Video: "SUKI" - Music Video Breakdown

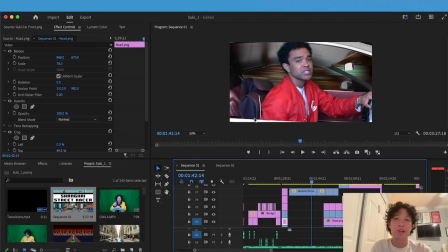two things i wish i did differently that i'll tell you right now one is i wish we didn't have this chair here i thought it would be i didn't really think about it and i thought when i was editing the car you wouldn't see it but it is what it is and plus you have to match the seats together to make it look real so finding that was kind of hard
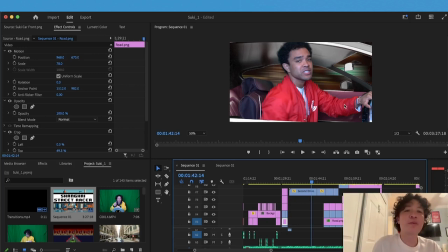but I found an image online of an interior and I cut and on Photoshop I cut out the window I cut out yeah basically just the windows and made it transparent and then I put
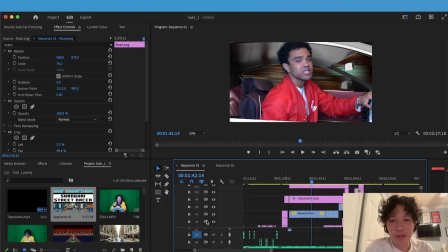a background layer so that's one layer let me take that off whoops oh one oh yeah so if you see that that's a one layer
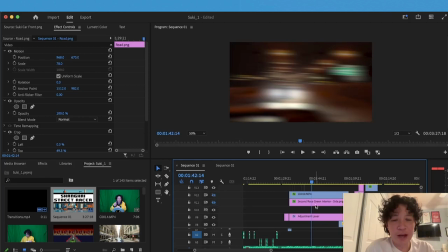and then let me take out john and the background layer is like just a i put a motion blur on a stock footage of driving kind of looks
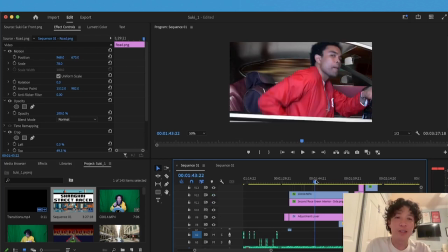like that and that's how i made that i uh effect that he's actually driving and like i said where i mentioned before the green screen you can kind of still see it it's just because that shit was not the same shade like i wish it was flat it was really wrinkly and it
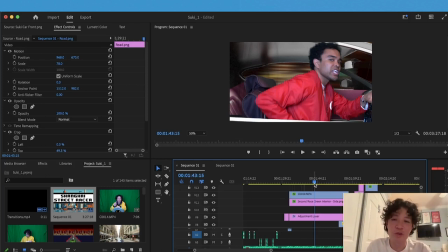didn't come out perfect so if you really look you can still see the green screen so that's why i say get a flat green screen actually here you can kind of see
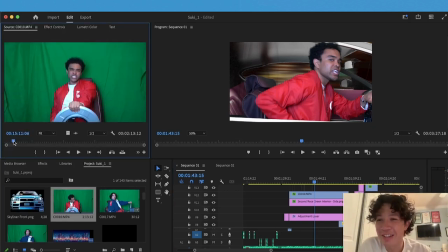it right here john so you you can kind of see his shit right here the green screen how it like it's not the best looking here i'll show you this one damn we're ugly as hell maybe we're not the most handsome but right here you can kind of see uh
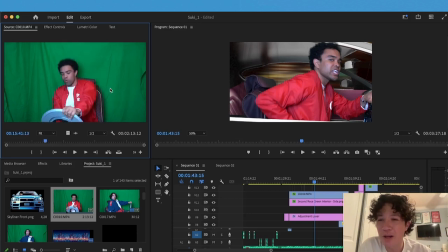right here you kind of see how like the background is wrinkly it didn't come out like all that like i wish it came out because you don't really need all this but you just need this and if that is like not wrinkly it would have came out better
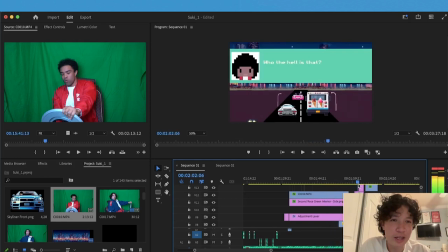so yeah that's basically how we created the driving scene we did like one shot like that and then uh if i show you my other homie we did like
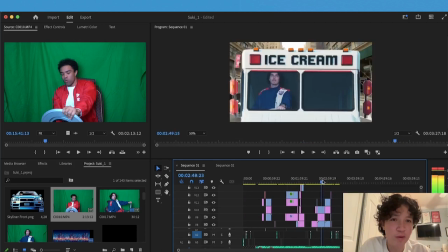a front oh that's a side shot we did a a front facing shot like this like it looks goofy but that's kind of the point yeah so that's about it for the process pretty simple uh simple uh ways of filming it and doing the edits and just an idea that i wanted to kind of break down and talk about because i really liked it and hopefully you learn something what to do what not to do and implement that with your music video and your or video just in general editing and all that and we have a lot more coming out soon so you know stay tuned subscribe like comment share tell your grandma tell your mom tell your sister tell your girlfriend i don't know and follow us on instagram at dream shaolin on take talk if that shit's still around and dream shaolin.com uh we have a lot of music videos a lot of videos a lot of music a lot of art and everything in between so come check us out all right that's it i'm done recording this shit goodbye